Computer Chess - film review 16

now here's the film to divide the viewers my guess is about 70% of people will hate it 20% will go what was that and 10% self-included will be laughing out loud and lapping up every muddy gray pixel of this home video styled opus that throws conventional film craft right
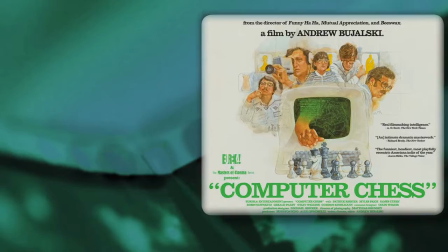0:26 out the window. This is computer chess.
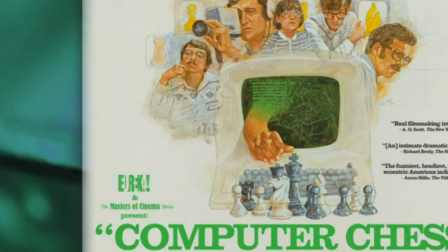It's 1980 or thereabouts and a bunch of competitive computer programmers descend on a hotel for a weekend of competing into the arena of death or glory.
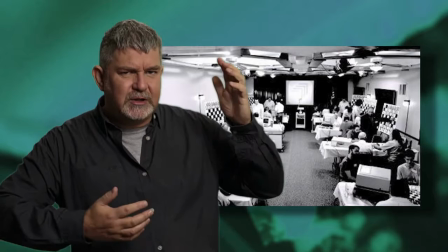0:48 Enter the gladiators. Their aim, winner takes all in a fight to the final keystroke.
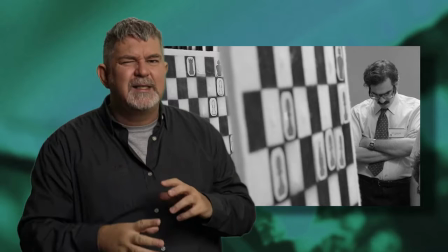0:54 They are pitting their refined logic against well, against nothing really because the competitors are actually the machines.
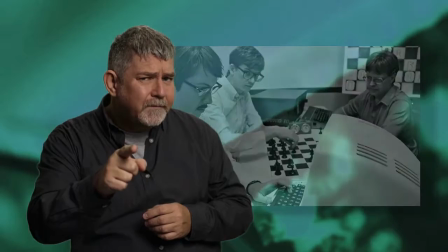1:01 And no, it's not a Transformers movie. Andrew Buchalski, writer and director of the near-to-non-budget Funny Ha Ha, again working here on Near to No Budget, was faced with a dilemma. He wanted his film to look like it was shot right there on the spot,
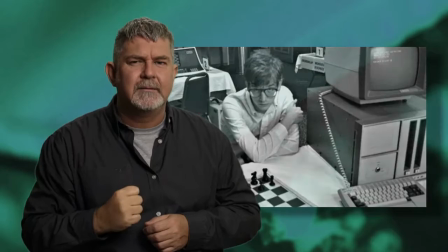1:17 capturing every non-nail-biting moment of code-crunching and circuit-clashing carnage of that pre-Commodore 64-era event. Now, mainstream filmmakers can spend a lot of dollars, a lot of effort to get a certain look that echoes the bygone era.
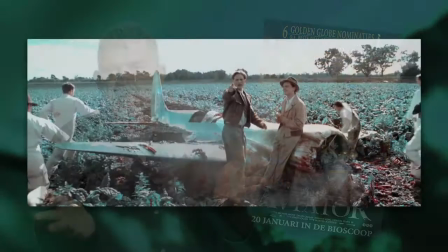1:33 Martin Scorsese on The Aviator kept film labs and digital colourists employed
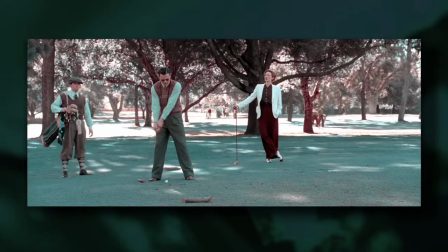1:37 for months in an effort to mimic the look of 1930s two-strip technicolour,
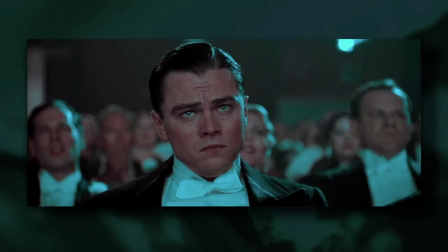1:42 but using modern equipment and film stocks. And in the end, most audiences just thought there was something wrong with the colour of the print they were seeing anyway. So how much effort would you need to recreate the look of a 1970s portable black and white analogue tube video camera? Well, yes, you could shoot with modern equipment like an ARRI Alexa and then spend a small fortune in post-production to make the image look like something it never was in the first place, or you could just use a 1970s black and white shoe video camera, right? Wrong. No one has manufactured the hardware in 40 years. No spare parts. Even if you could shoot it, how would you record the output signal authentically? Again, no one makes the videotape anymore. And if you pulled some old reels off the shelf to reuse, there's a good chance the oxide coating would just simply fall off. It just doesn't survive in the long run. But could you get one of those old cameras fired up and a picture going? Yes. Then could you take the signal out the back, bypass using the of the era video recorder and capture the signal onto a modern format, something that's been modified to convert analog Sanskrit to modern zeros and ones. As it turns out, yes.
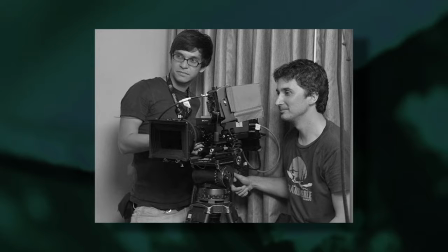2:57 Boczalski, cinematographer Matthias Grunski and the crew got clever with modifying three Sony AVC3260 cameras.
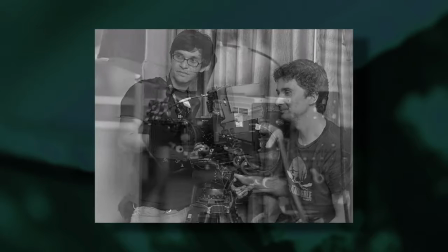3:05 They were in common use in the 1970s and they created a hybrid form. The front end an analog tube black and white camera and the back end a modern digital recording medium.
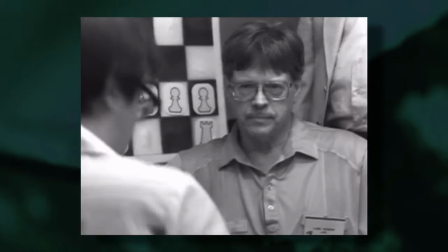3:15 Now, what makes computer chess feel so incredibly real and so anchored in the period,
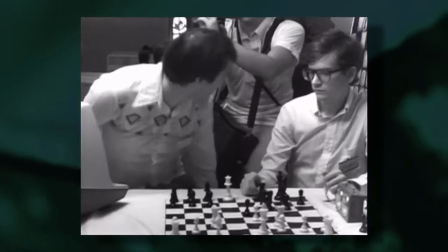3:20 beyond the proliferation of oversized eyewear, perforated printer paper and period pocket protectors, is this totally authentic video look,
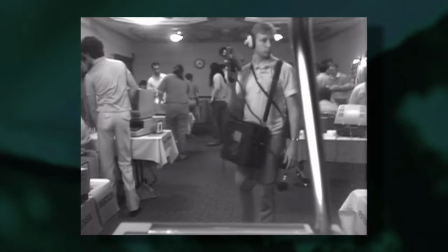3:29 as if the whole event was indeed shot in that daggy hotel on that specific weekend in 1980-whatever by a crew who had little idea of technique.
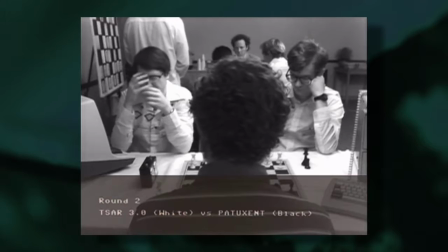3:41 And at this point, that old chestnut of debate raises its head again. Is it a conventional comedy-slash-drama, or is it a mockumentary?
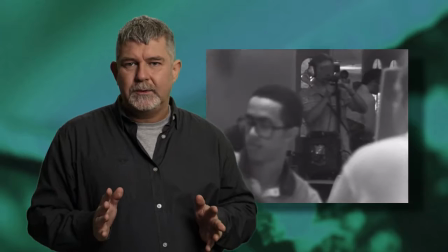3:50 Now Computer Chess definitely gets a little confused with its own world construct.
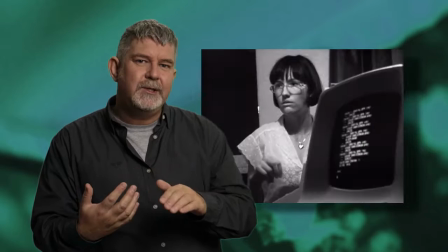3:55 It starts off doco in style, then, when convenient, drops in on situations and conversations where a camera would never be present,
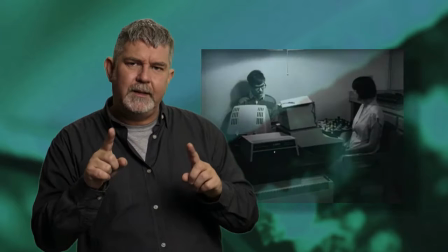4:03 at times even filming the crew filming the film.